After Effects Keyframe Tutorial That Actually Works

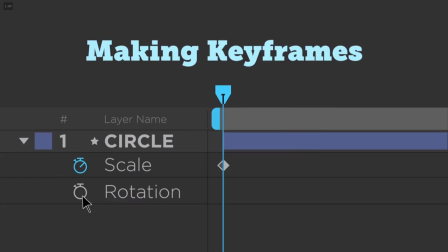739s
other. And if there's an extra bump in your curve, that happens sometimes from the Bezier handles, and that's just getting those handles just right so it doesn't have any weird peaks in it. And then click. So right here the timing is off just a smidge, so the click
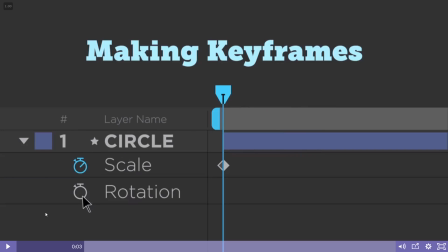759s
starts to happen right here, and at the apex of the push down right there is when the stopwatch should start to light up and come on. Otherwise, great start right there. I really like the use of arcs that you're trying to incorporate here.
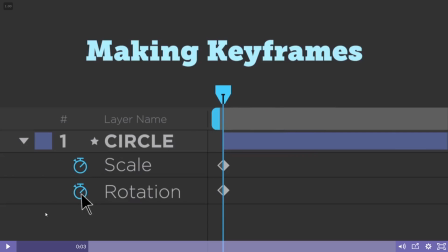777s
In animation, arcs are a huge deal. If you guys haven't taken Animation Bootcamp, that's one of the foundations of doing great animation.
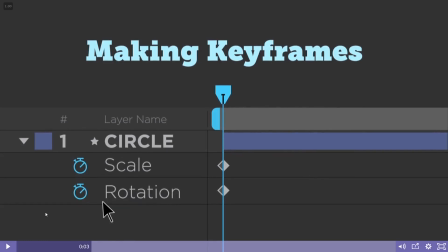791s
So right there, I like this little hesitation. It kind of feels true to life, where if I'm hovering here, and then, did I get it? Oh yeah, I got it. Okay, I'm gonna go over here. So that's really, really smart thinking. And then kind of hesitation, and then back over here.
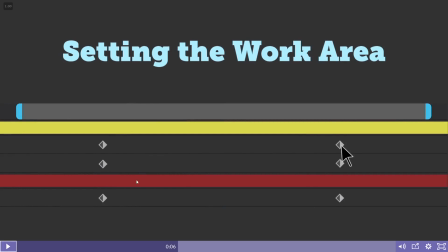807s
All right, let this play through again. So that's good. You could probably use a little bit more pause when you come in. Yeah, just maybe 2 frames. Probably 2 frames would do it.
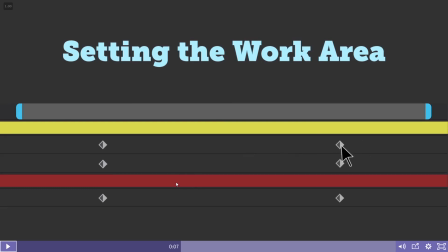820s
Looks like you have about 1 frame hold now between all your holds. So let's see. Come over right there. Oh, I guess it's 4 holds. Maybe. Let's go back to the beginning.
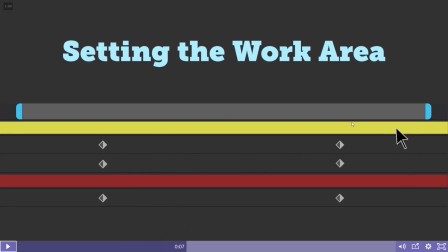842s
Well, maybe it's just the movement that I'm seeing that's making it feel a little bit fast. I think that's probably what it is. So so you can kind of slow down how you're sliding those over. The pace up here is really good for speed. So that's not feeling rushed.
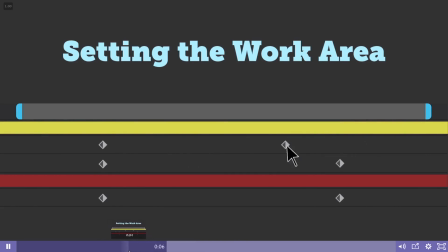861s
But right here in the beginning, this is feeling a little bit rushed. So your hold is right, but I'm not quite picking up on how long the hold is because the movement is so fast. So little things like that can make a huge difference. So originally I thought, okay, it's got to be the hold, but in reality, when you watch it a couple times,
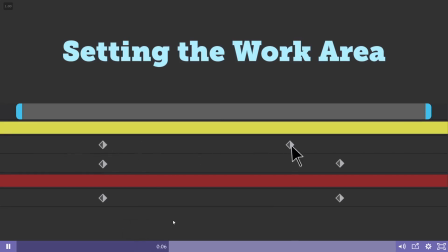877s
it's the movement is so fast that it's kind of playing an optical illusion on me, thinking that it's the hold. I come off over here and
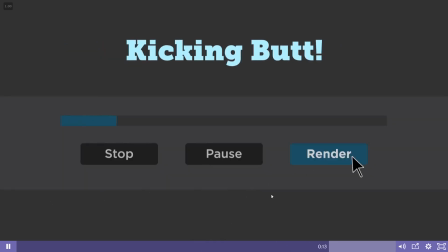889s
good pace leaving. Feels like the same pace coming in. Nice click. That's something I'm noticing here too. Make sure you're incorporating your clicks. And one more time.
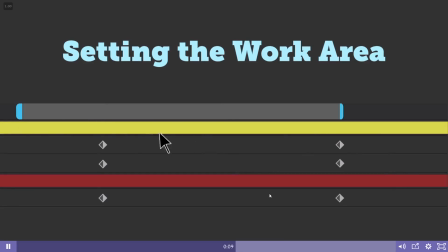902s
It's a good click. And then the staggered. I'm gonna kind of jump frame by frame a little bit in here.
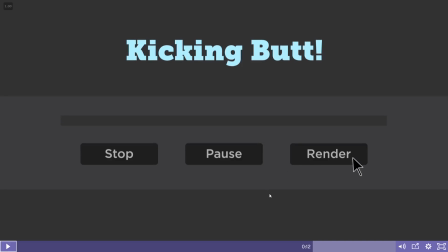909s
So come in, got your good pause. So again, kind of like the stopwatch in the beginning, you want the apex, and what I mean by apex is like the very peak of the click.
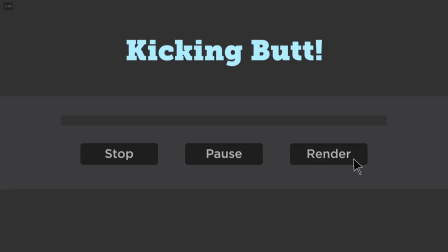921s
So if you're ever driving around a corner, the apex is the kind of central point in the curve that you're driving around. So the very top of that, right about there, I'm expecting it to light up and have changed over.
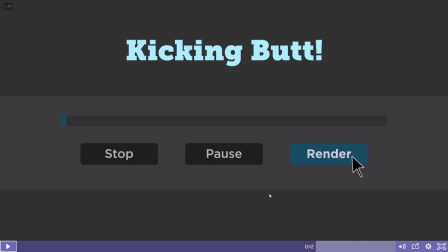938s
So it's a little bit delayed to right there. But just about, you're just a couple frames off. And then that little staggered approach is really nice.
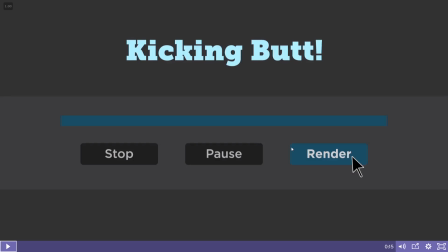954s
So Chris, great start. With another version, maybe 2 versions, you're just about there. Just kind of the speed that you're moving the cursor at sometimes, and your holds and clicks just need a little bit more finesse, but you've got all the basic ingredients.
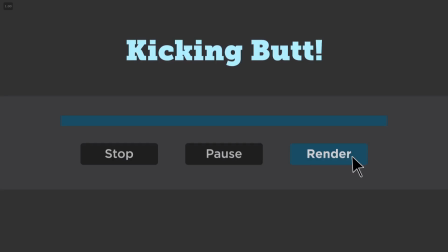973s
It's just, you know, like cooking. The more you do it, you're gonna figure out, okay, the steak really needs to be turned over for 9 minutes, not 10 minutes, and things like that. Just little nuances that you pick up the more you use After Effects. Overall though, great start.
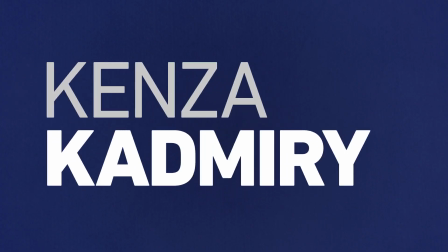989s
Let's jump into the next student. All right, next up we have Kenza. Kenza's done a great job.
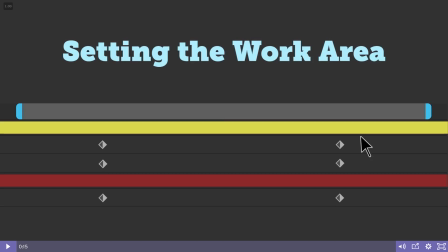995s
She's got 2 versions in as well, so we'll watch the first version, dissect it, and then go into the second one. So here's the first one.
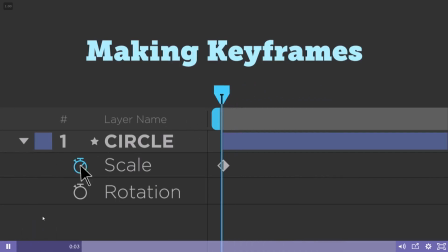1003s
Pulling that over.
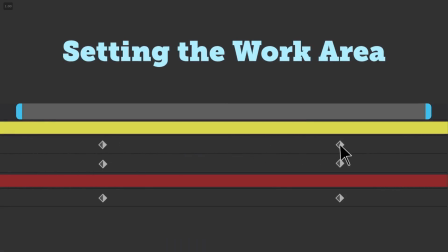1007s
Got the adjustments there.
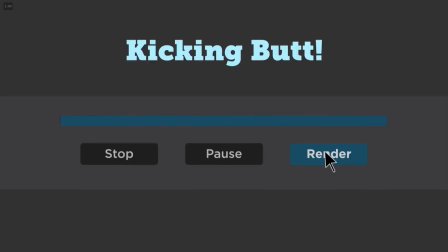1013s
Nice arc coming in from the top left. I like that little touch on kicking butt.
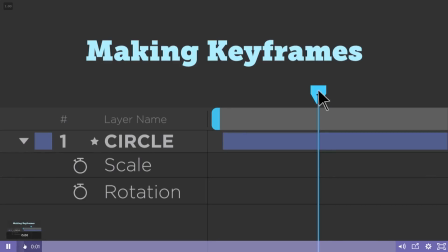1018s
So let's dissect it just a bit. So that comes in really nice. One of the notes that I gave was there's a little bit of delay right in here, so make sure those keyframes are lined up so it's dragging properly.
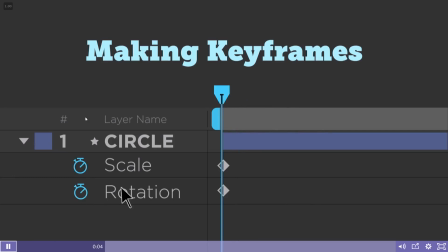1030s
And there's no clicks happening either, so just make sure to add in the clicks. And a little bit of delay here too.
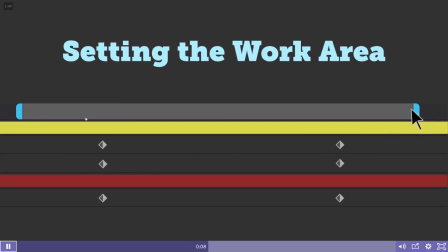1038s
So again, lining those up, sliding that over, sliding that over.
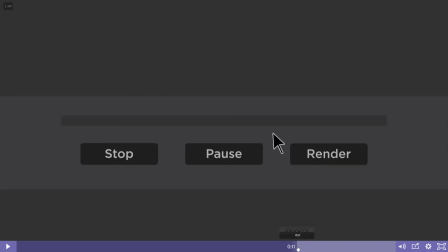1046s
And I think as I watch this, and I've communicated a little bit, that these delays are intentional
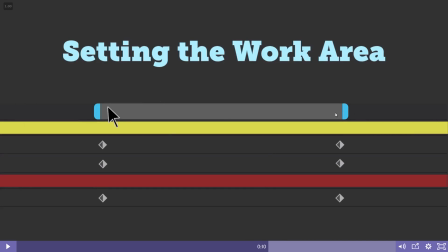1053s
because of, you'd think, all right, there's a little bit of drag behind of what the cursor would actually be doing. That makes sense. That's really smart thinking and problem solving. However, computers are so fast now that you don't really get those hiccups like you used to.
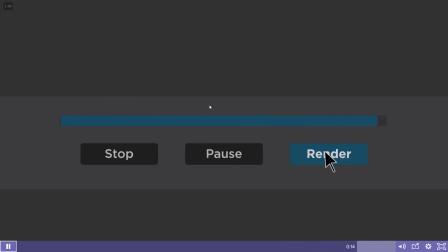1069s
But I really get the understanding behind that. And then as you come in here, great landing. Good arc, boom. And to show what the arc is, and I talked about it a little bit, so most animations based on arc,
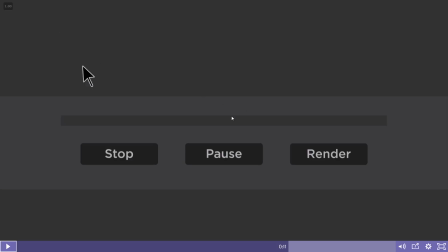1087s
come in just right here and start to arc in instead of straight across and straight lines. In life, most people will move their arm in a slightly natural arc coming in. When you're walking, there's a little bit of an arc to your steps, things like that. So again, big theme in animation are arcs.
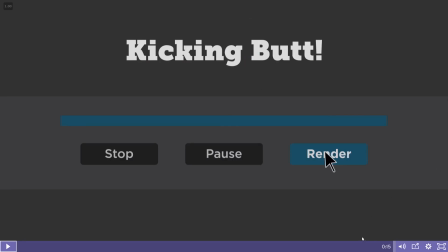1106s
And love this little touch right there at the end of the blinking, kicking butt. So that's really about it.
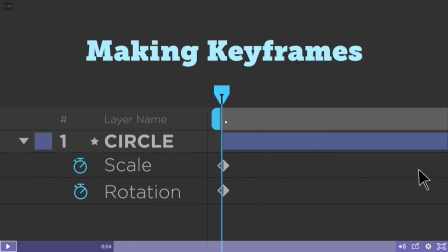1113s
It seems like most of it is the timing of the drags. And I also noticed too that this alignment's off. Not a huge deal, but in After Effects, it does line up right there on those peaks. And just those drags right there.
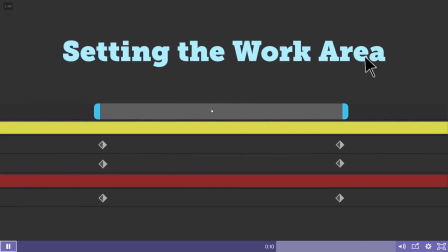1127s
And I already noted too the clicks. So let's jump into the second version.
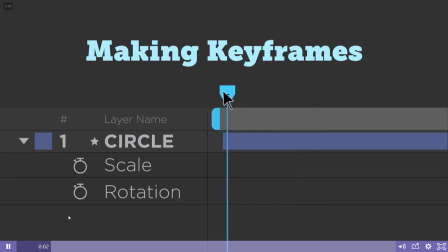1133s
All right, so here's Kenza's second version. Watch this through. Good click added. Click.
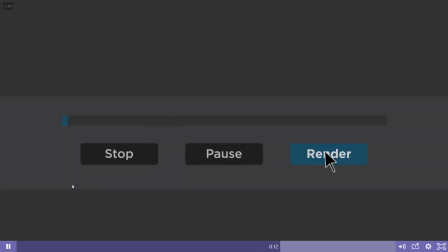1143s
Got all those clicks added in now. Good arc. Little staggered approach now to this.
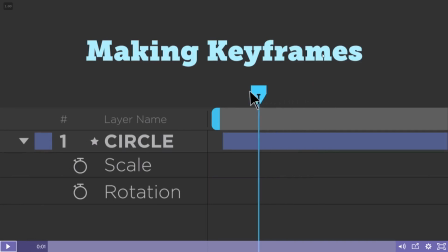1150s
And then the kicking butt. So again, right in here, a little bit delayed still, and I've looked at the file, and you started messing around with easing and different timings for keyframes.
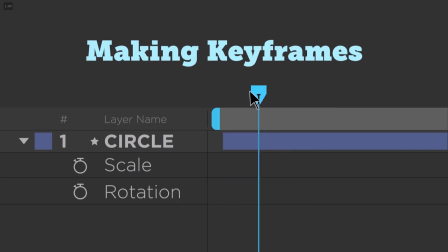1166s
So for those of you who are wondering how to get more precise and more control of your keyframes, Noel will go over that soon. There's different ways of doing it, like easing in, easing out, easy ease, and all these different things that you can do inside of a graph editor too. So get ready for that. That is coming. So great playing around with that.
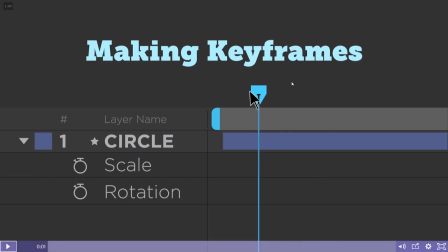1185s
However, it's still a little bit weird that there's that delay there. and your timing for the click is just a little bit fast. So come back here. We just want to have that delay.
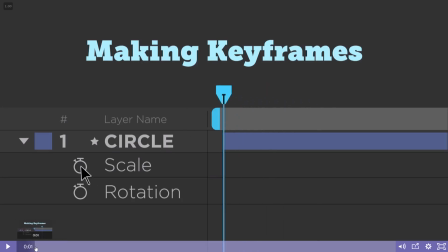It almost looks like it's ricocheting a little bit because it's so fast, even though it does stay scaled down.
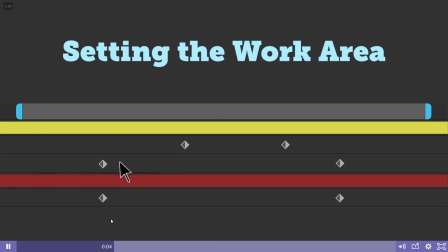1214s
Good clicks right there, good alignment. And you could probably slow down just a little bit in here so the viewer can really process what you're doing. So just a two frame pause probably on each of these grabs.
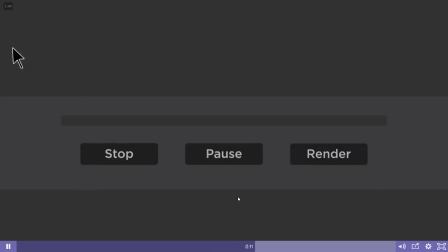1233s
And then it looks like you sped up the arc coming into this a little bit too. You got like an S curve to it.